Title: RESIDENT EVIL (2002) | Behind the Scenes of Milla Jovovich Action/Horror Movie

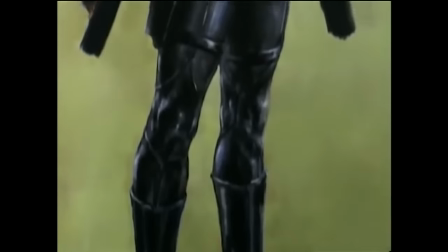290s
Being the production designer and the costume designer really came into its own, because I knew what I was designing with the sets, and I could then create a whole image, a complete image.
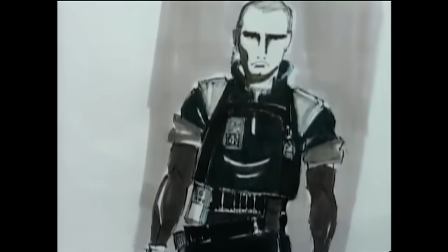299s
Everything had this wonderful kind of monochromatic shine to it. When you first see them, they all look the same.
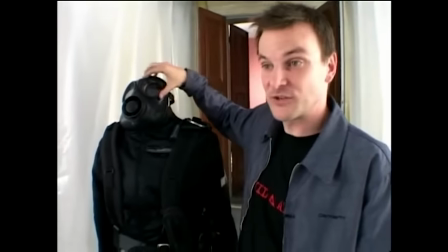305s
All these black commandos, they've got these gas masks on that we mirrored the actual glass in here, so you couldn't see their eyes, which is always quite scary.
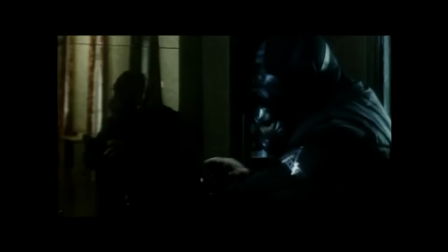314s
But then as you get to see each one of them individually, each one has got a slightly individualized costume. different.
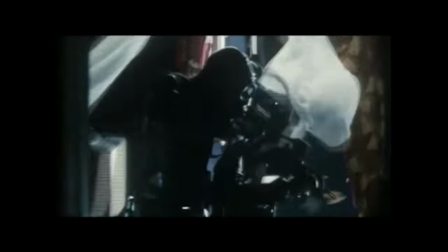320s
The back on each one is different. They were armed to the teeth as well with guns. We took ordinary guns because we wanted them to be real.
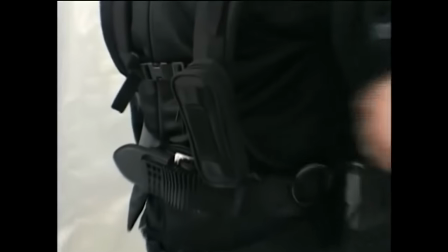327s
This communication thing was in here, which was an adapted mobile phone. When they wanted to go through doorways,
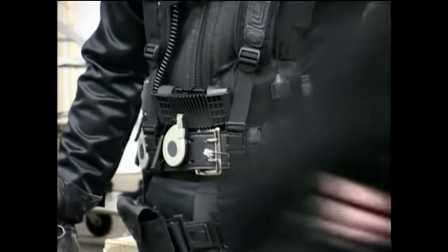333s
they had these jack plugs here that they could
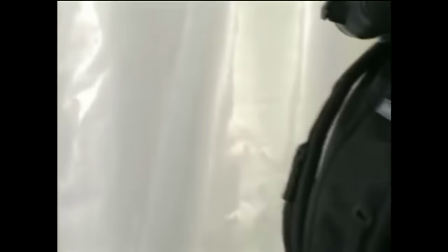338s
pull out from their costume and they jack into a doorway and make it open.
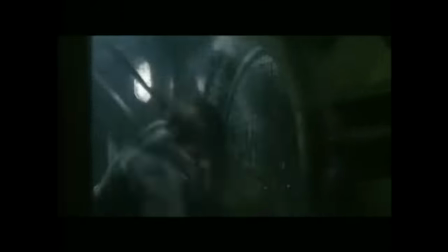344s
There was one dress that was so good because it was a mini skirt and the dress together.
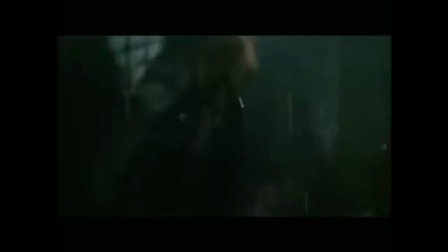350s
And we wanted to show my legs, we wanted to show my body because she fights and it's nice to be able to see somebody's body when they're doing stunts and doing fights and seeing the shape of things.
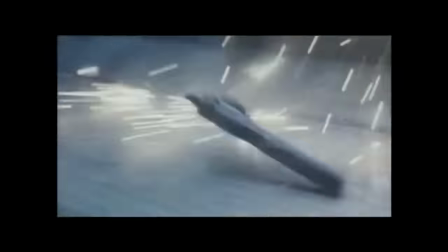365s
By the end, she's this real kick-ass, sexy, you know, kicking all jumping commando.
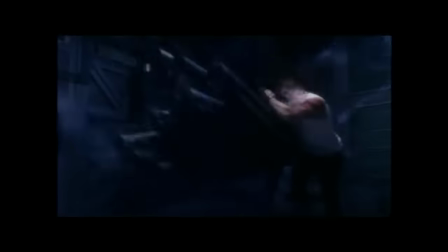372s
It's fantastic. By wearing that dress, I gave her a lot of problems because, you know, she had bare arms, so you can't wear pants. For example, in the closing sequence where she's fighting the creature, she's like getting crashed all over the place.
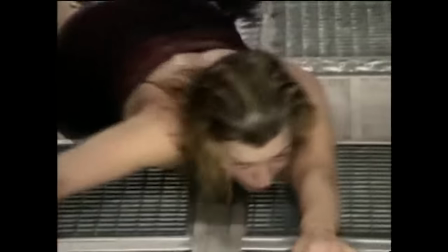384s
She's rolling around. She's on bare metal gratings, getting dragged across them. At the end of the movie, her character, Alice, was covered in bruises and cuts.
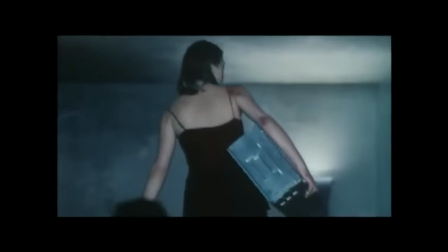394s
And I got to tell you, you know, those cuts and bruises, they're not makeup. You know, they're there for real. That's how she ended up at the end of the film.
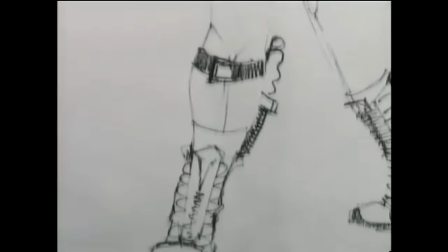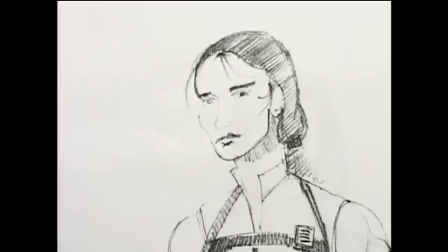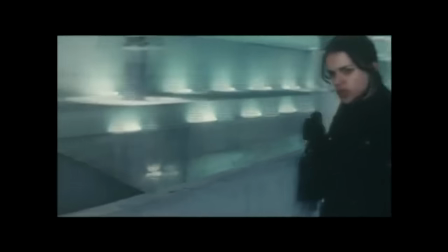414s
What I like about her is she's just, you know, a go-getter. Kind of like, I don't care. And she gets to shoot a machine gun. And I'm on it. I mean, it's like being a kid and playing commando. Only thing, you never had the realistic toys, like, you know, machine guns with dummy bullets in them and,
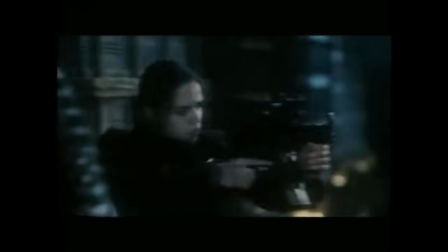440s
you know, crazy little gadgets and gears that you get to, you know, put on. It really does give you this intense feel.
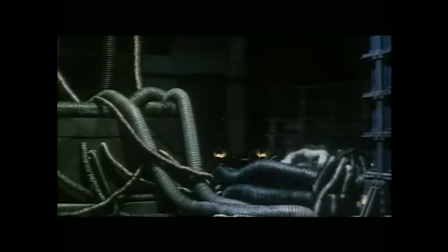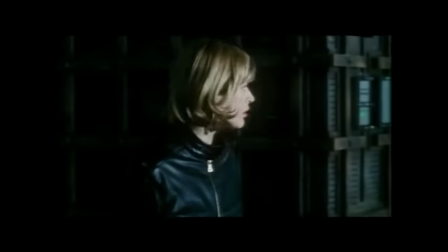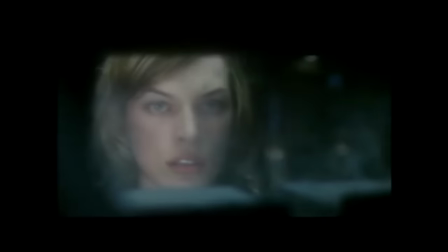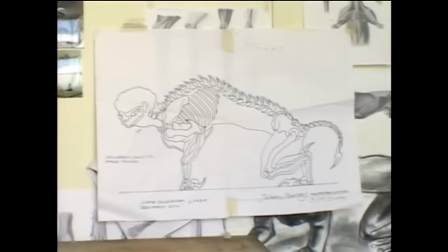471s
We started off with the first visuals of the creature from the game and then increased it in size,
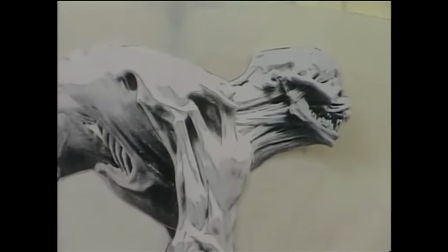478s
made it more predatory, made it much more aggressive. This creature has never been made before.
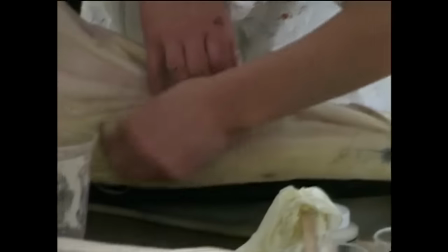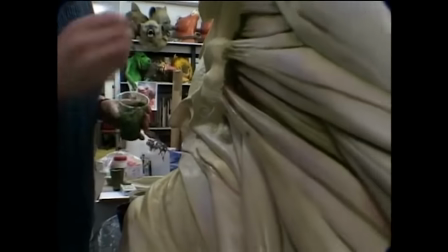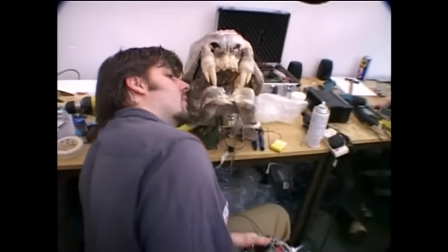495s
Its brain popping out, and it's got the crazy fangs of a dog, you know, just protruding out of its spotted gums.
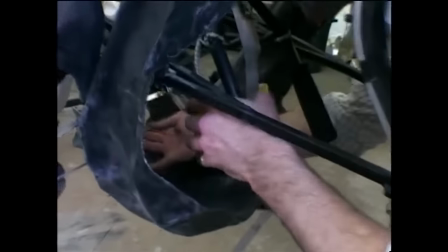503s
I mean, the detail on this creature is just amazing. We wanted to make it a lot more powerful, a lot more threatening.
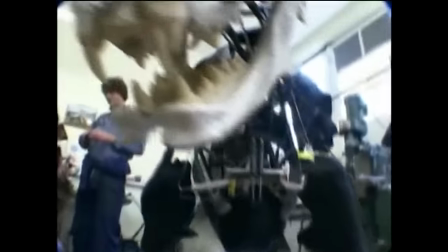511s
We actually built two main creatures. One was more gross movement for battering ram.
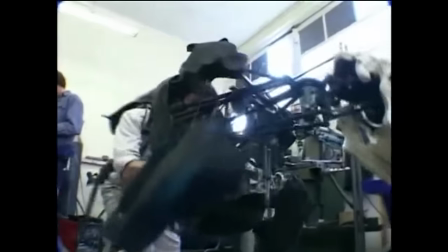518s
He was quite heavy steel inside him, reinforced, and we could throw him at windows and doors.
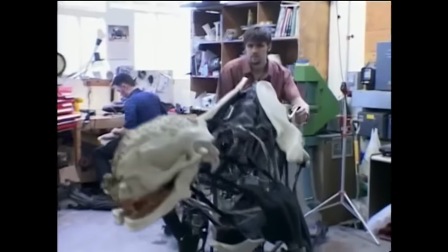526s
The second one was a much more controlled one,
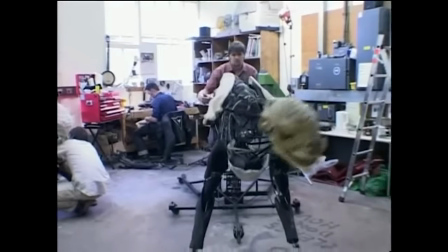529s
radio-controlled face, the jaw splits, the two teeth at the front come out, move around independently and together.
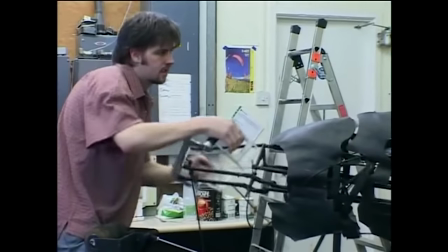536s
The head is a much more controlled movement.